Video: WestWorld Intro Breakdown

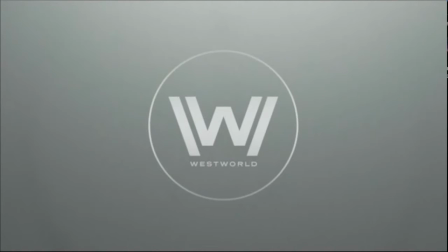[0:00]
Hey, thanks for stopping by Waxing About Westworld. This is a channel that's dedicated to doing nothing but dissecting the living hell out of HBO's fantastic new series, WestWorld. I am overly analytical, and today I really want to dive into something a little unconventional, and that's the intro.
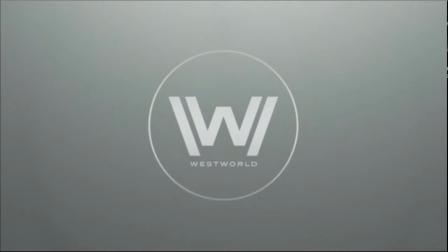[0:16]
The intro is so packed full, and I'm really excited to dive right into it and really start to discuss and dissect everything piece by piece.
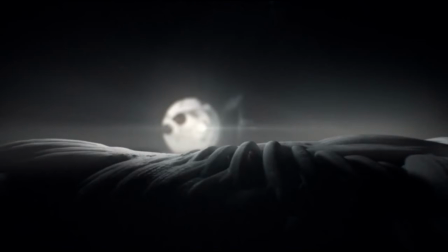[0:26]
So as the intro rolls into, we can actually see we are first greeted with this desolate landscape that looks like white sand desert. But as the light moves in, the contours become more pronounced. We see what would be a sand dune or a ripple effect in sand, but that actually may be something more.
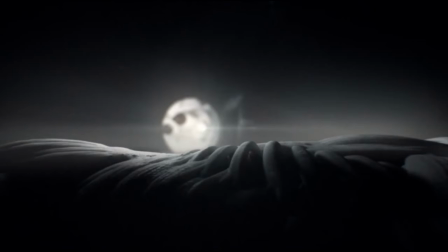[0:44]
It actually ends up revealing to be like a synthetic tissue. I love what this is doing right here, like right out of the gate. It is establishing that we're about to enter a world where things are not what they might seem at first. There is a theme that starts here and it goes all the way through the rest of the intro,
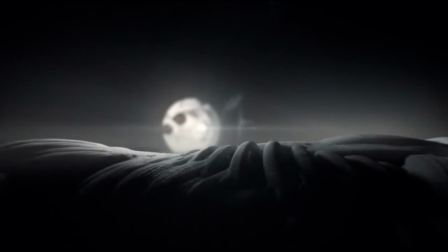[1:00]
and that is establishing the relationship between the natural world and the synthetic by drawing parallels between the two. We know we're going to be entering into a world where androids, or hosts as they're referred to in the show, are very lifelike, that they have broken the uncanny valley to the point where people interact with them as if they were flesh and blood.
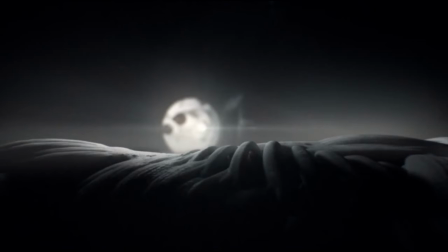[1:20]
This preps the mind for immersion into the amazing world that they have constructed. Now, just 7 seconds in, the camera reveals to us more pronounced features, and every time I see this, I think of seeing an animal's remains in the desert.
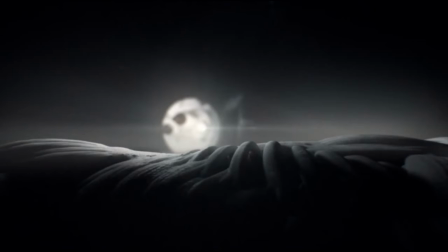[1:35]
The intro is saying that it is going to be a harsh and unforgiving environment, and one better be on guard.
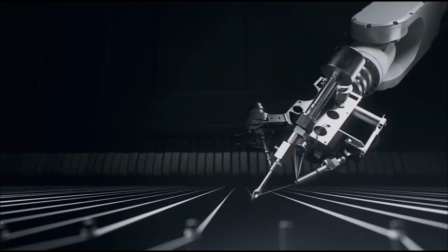[1:40]
At the 8 second mark, the scene changes completely, and it displays a robotic arm creating the strings of a piano. The soft, smooth, natural lines of the previous scene have been replaced by hard, straight, and right angles, with the movement of the arm coming at the camera.
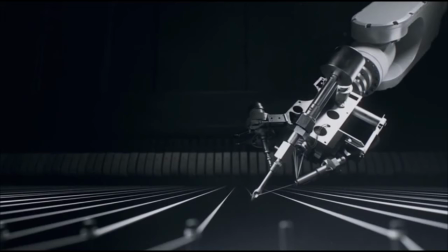[1:58]
And with the strings pulling the eye past the robotic arm, I am instantly torn between where my focus is supposed to be. What I am also getting out of this is establishing that this world is made by machines. When I go into the breakdown of episode 1,
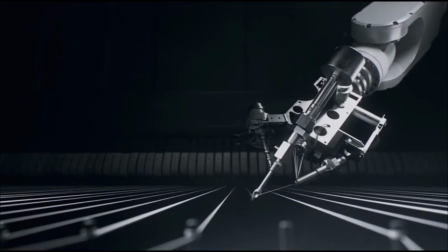[2:13]
I will throw into a theory that I have about what I think this very scene in the intro is actually saying about the entirety of Westworld as a whole.
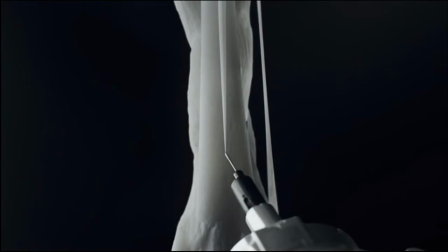[2:21]
13 second mark, the true functionality of the robot arm is revealed. This is the device that is responsible for constructing the hosts. However, I feel that it is not the most important part of the scene. I see the grace, the precision, and the elegance of what is being created. Again, the intro is prepping us for what we're about to see,
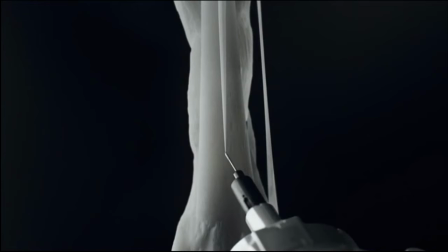[2:40]
and this scene says that everything in the show and in reality of Westworld has been thought out. There is a deceptive elegance that runs just under the skin that you may not see. Honestly, I haven't watched a show that comes across as so methodically planned out. The attention to detail and how nothing is done just to do it.
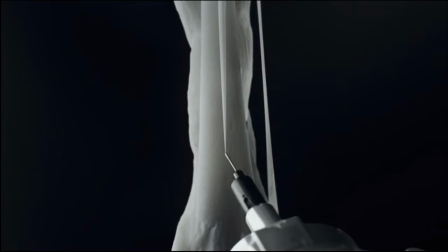[2:59]
Everything means something where it has a purpose. There is no wasted attention going on in Westworld at all. Now, I haven't mentioned the music that is playing until now because I feel that the imagery at marker 16 seconds blends it together very, very well.
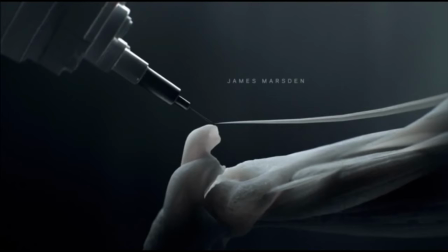[3:13]
The music is beautiful, it's powerful, moving, simple yet complicated, as the piece goes on and progresses. This is exactly what we're seeing here. The previous scene showed us some complexity with what it was creating.
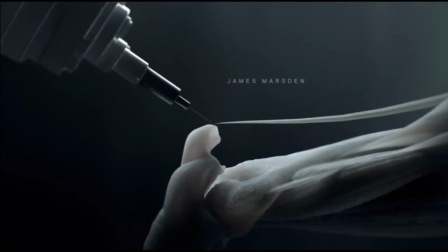[3:27]
Here we get to see synthetic bones complete with moving joints, ligaments being attached, just like they would be in the human body. The visuals again are smooth, elegant, and graceful. I feel as though I am being softly subdued or lulled into a sense of comfort,
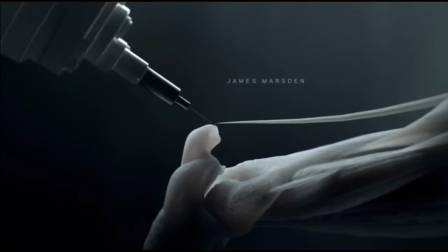[3:41]
sort of like some message is saying, come to Westworld and relax, have a good time, everything is fine. And as soon as I start to hit that spot, there is a bright underlight that illuminates the joint. It pulls the eye to the right of the screen, and it seems just like when my eye gets there, the camera pulls back to reveal what it had been working on.
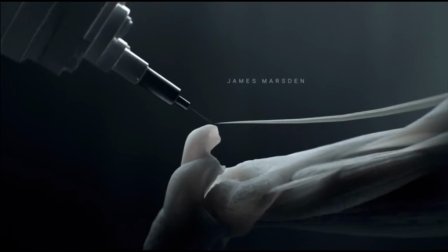[4:01]
Now, the horse reveal at 18 seconds took my breath away when I first saw it.
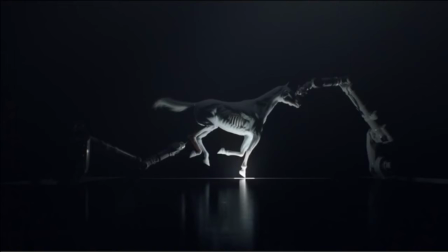[4:06]
What I find to be the most important bit of information is the use of light and shadow. The underside of the horse is lit with a hard light giving way to hard shadows with very crisp lines of demarcation, saying that there is light in this universe, but please don't forget that there is a serious dark side to it as well.
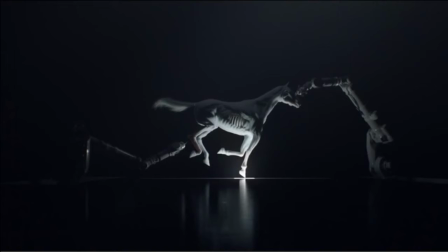[4:26]
I also want to take a moment to highlight that the way this is shot is so clever. My eye is constantly being pulled to the center of the frame, allowing the dark to envelop the rest of the frame.
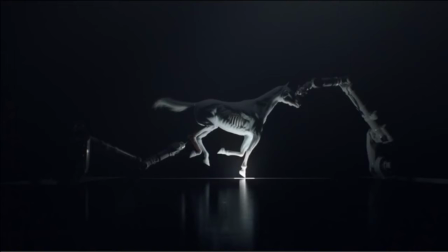[4:38]
However, the robot arms that are just outside of center and cloaked in darkness is there to remind me that what I may see and may look familiar, but it is still very much synthetic. As I have watched this show,
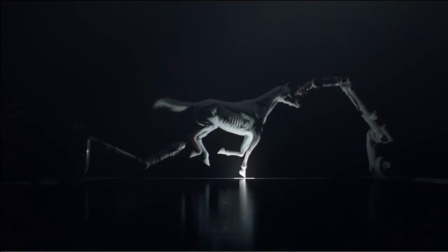[4:51]
I find myself constantly bouncing between the reality that they are selling us as a guest and the reality that is Westworld as a whole. This is one of those concepts that gives this show such a strong foundation. We, the watchers of the show, are also experiencing the same type of schism that a patron of WestWorld would feel when they arrive.
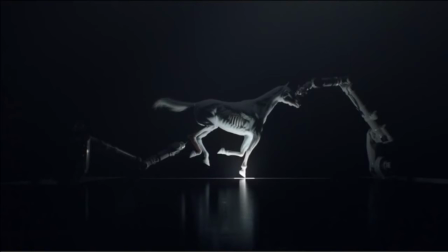[5:11]
Wanting to buy into the illusion, but struggling with the remembrance of it's all fake. This shot of the horse with the robotic arms just out of center encapsulate that struggle. It is so well thought out and so beautifully executed. At 26 seconds, we're given a massive amount of information.
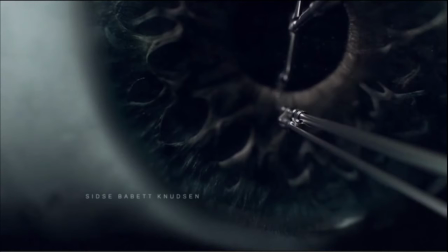[5:27]
This scene is saying that the creators of the park were so driven to replicate the human form and function that they have taken no shortcuts. As we see the eye snap into frame all the tiny interwoven strands of tissue that are placed one by one.
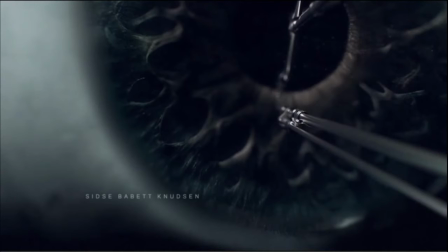[5:43]
I have to say that the artists that worked on this eye were amazing. They didn't leave a single detail out. This is how the human eye actually looks when you get really, really close to it. The iris is essentially built how it is here.
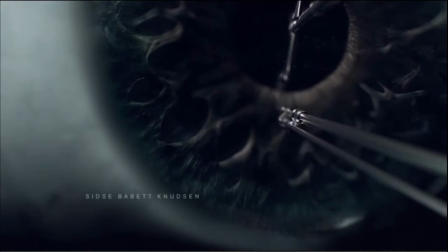[5:58]
They took the human form and function, reverse engineered them, and then retrofitted it into their construction technology. It's absolutely brilliant. I want to take a moment to look at the color palette of the eye. Notice all of the different techniques used, the highlights, the shimmer, the shadow, hell, even the dithering between the sclera and the iris is masterfully done.
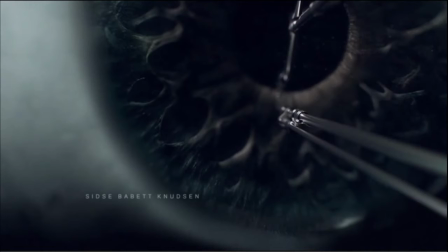[6:18]
Now, I really hope that this show is nominated for some awards, because the amount of work, thought, and creativity that went into this really needs to be recognized and rewarded. So fingers crossed for every person who worked on the visuals here that their efforts will be rewarded.
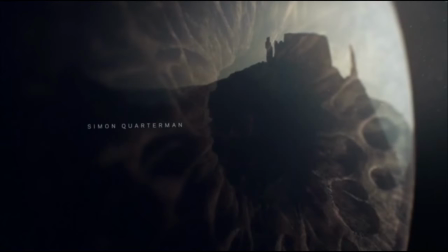[6:34]
Just 1 second later now, we see that the eye that was just being built has a reflection of the landscape on it. This is where we're introduced to the main character of the story, that is WestWorld itself. It also establishes a conflict.
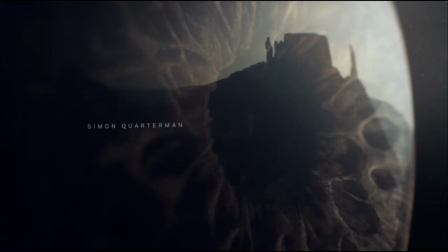[6:48]
This host is going to be sent out into the harsh and brutal landscapes of the desert, and done so very coldly, essentially throwing them out to the wolves. After we see the reflection of the landscape, the camera cuts to a top-down perspective of the eye.
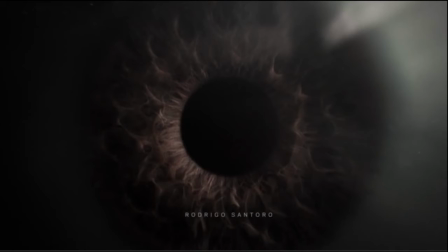[7:01]
Now here is where the intro again sets the stage for us. When I look at this eye, I now cannot tell if it is an actual human eye or a fabricated eye. There are no context clues pushing me one way or the other. The great deception of WestWorld is now been established.
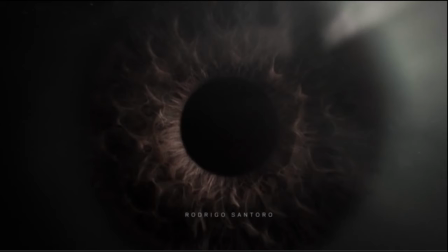[7:19]
Also, just as a side note here, I will say that I absolutely love the context of looking at an eye that isn't completely in focus. We then see the iris start to move to regulate the amount of incoming light, and also in an attempt to gain focus.
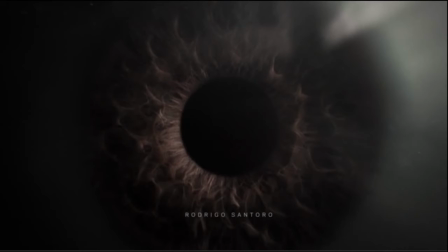[7:34]
Focus and vision will be dominant themes for a couple of the characters coming up inside of WestWorld.
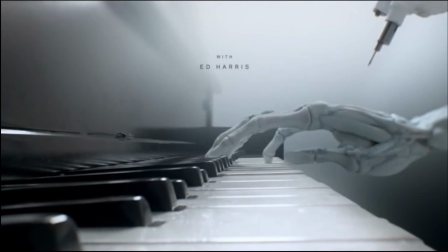[7:41]
At 30 seconds, we are giving another shot that looks familiar, but how it is familiar is different than the first time that they had done this. Now that we are comfortable with the concept that the hosts are built with the same anatomical principles as humans, and basically how it is done, we have started to become accepting of this world.
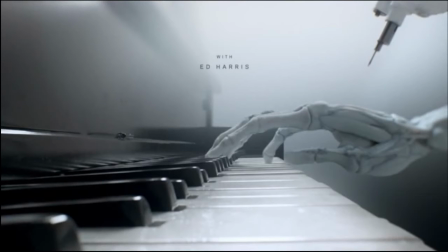[8:01]
Now that we aren't so shocked over the imagery of what we normally don't see because it's hidden by skin, it gives us a moment to appreciate the elegance again of the movement, of the design, and of the construction of the hosts.